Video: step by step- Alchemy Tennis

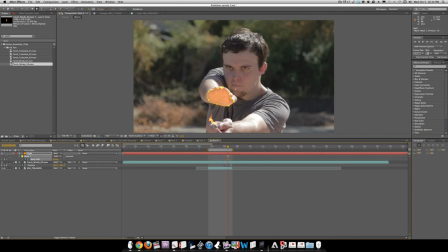(57:42)
And we're going to go M and keyframe the mask so that it follows it. This one? Once we've done that, and we have this sort of effect.
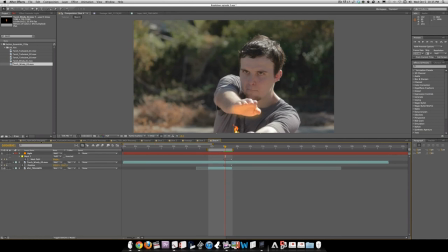(58:00)
I think that works good, but honestly, I would like to go T, opacity, and make this 0, or 1, 0, stay 0. Okay, and it's just not nearly as strong as we come out.
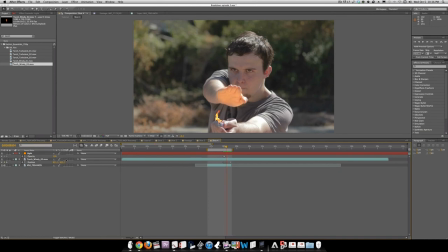(58:19)
Then we're going to go into here and add some motion blur into that so that it just flows with the image and doesn't feel so dropped on.
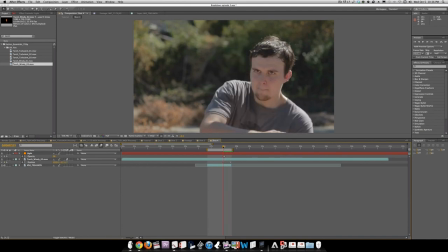(58:31)
Then what we need to do is as he fires away with the fireball, which we can cue about here with a little bit of the clip left,
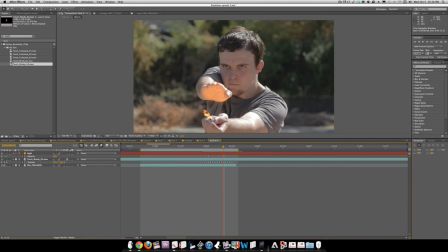(58:40)
I want to have these sparks sort of flying, you know, in reverse that suck into the fireball to show that there's, you know, all the energies going into the little light here.
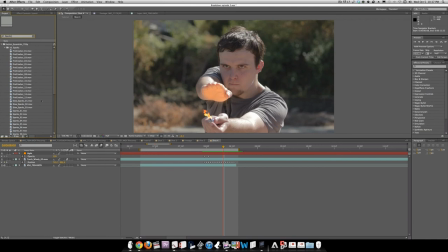(58:57)
So we'll call sparks. And what we're looking for is called slow sparks here. And we'll get the 2. And we'll drop this in, close all these off. And drag that over
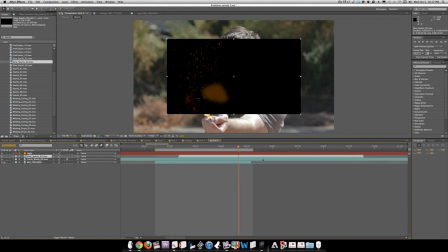(59:17)
until we find a good spot that we like. Say that's fairly good. And we'll make this an additive layer.
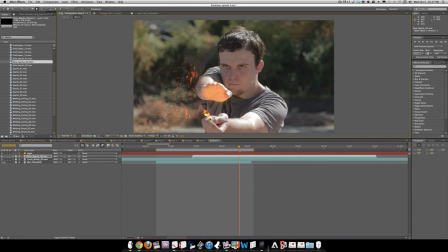(59:35)
Drag it over, and we're going to mask out the parts that we actually want seen. And of course, feather this out a bit.
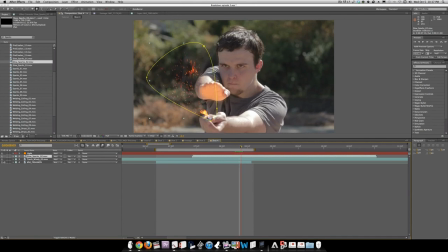(59:50)
And then what we're going to have is Command Shift D, cut it. And then this part, we're going to go time,
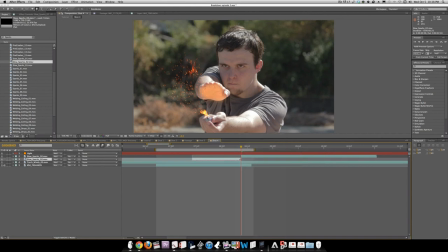(60:05)
time reverse layer. So I'm going to move it until the sparks are here. And then we're going to go position, keyframe the position, and move it so that it stays with the lighter.
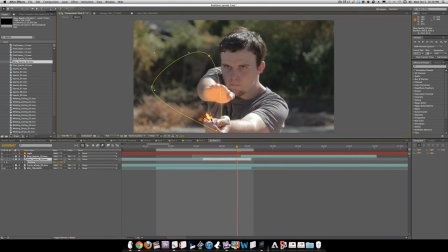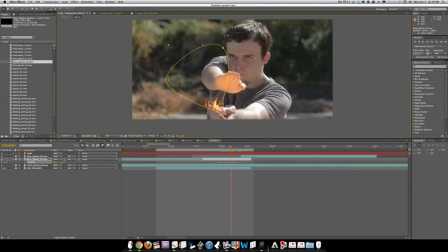(60:25)
So we have this, and it sort of flows with the clip. And then we're going to, of course, turn on motion blur.
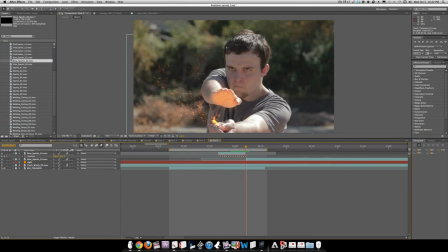(60:42)
Now at this point, we want the fire to grow bigger. So we're going to go into torch, and we're going to find this torch turbulent file. We bring this down. Actually, let's bring it below the sparks file.
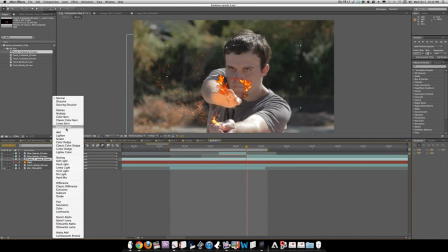(60:58)
Again, make it an additive layer.
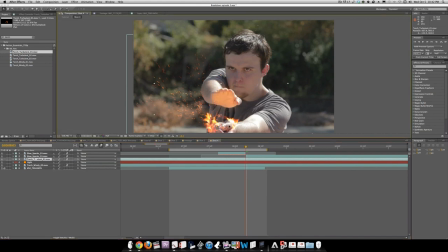(61:04)
And then add some motion blur. I'm going to go into here, and we want this fire to sort of explode around his hand at this point.
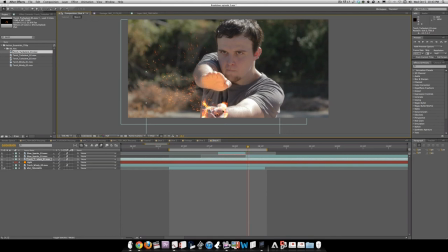(61:14)
I'm going to go frame by frame here and just make sure that it stays on his hand. I'm going to sort of keyframe the position and just make sure that it wraps around his hand as it's sort of burning it from the
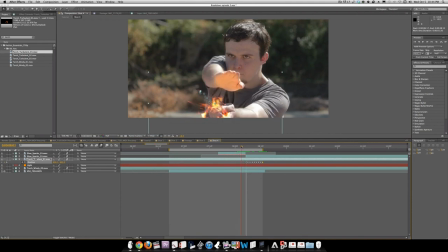(61:34)
fireball. And you should have something like this where the sparks go in and then out for the fireball.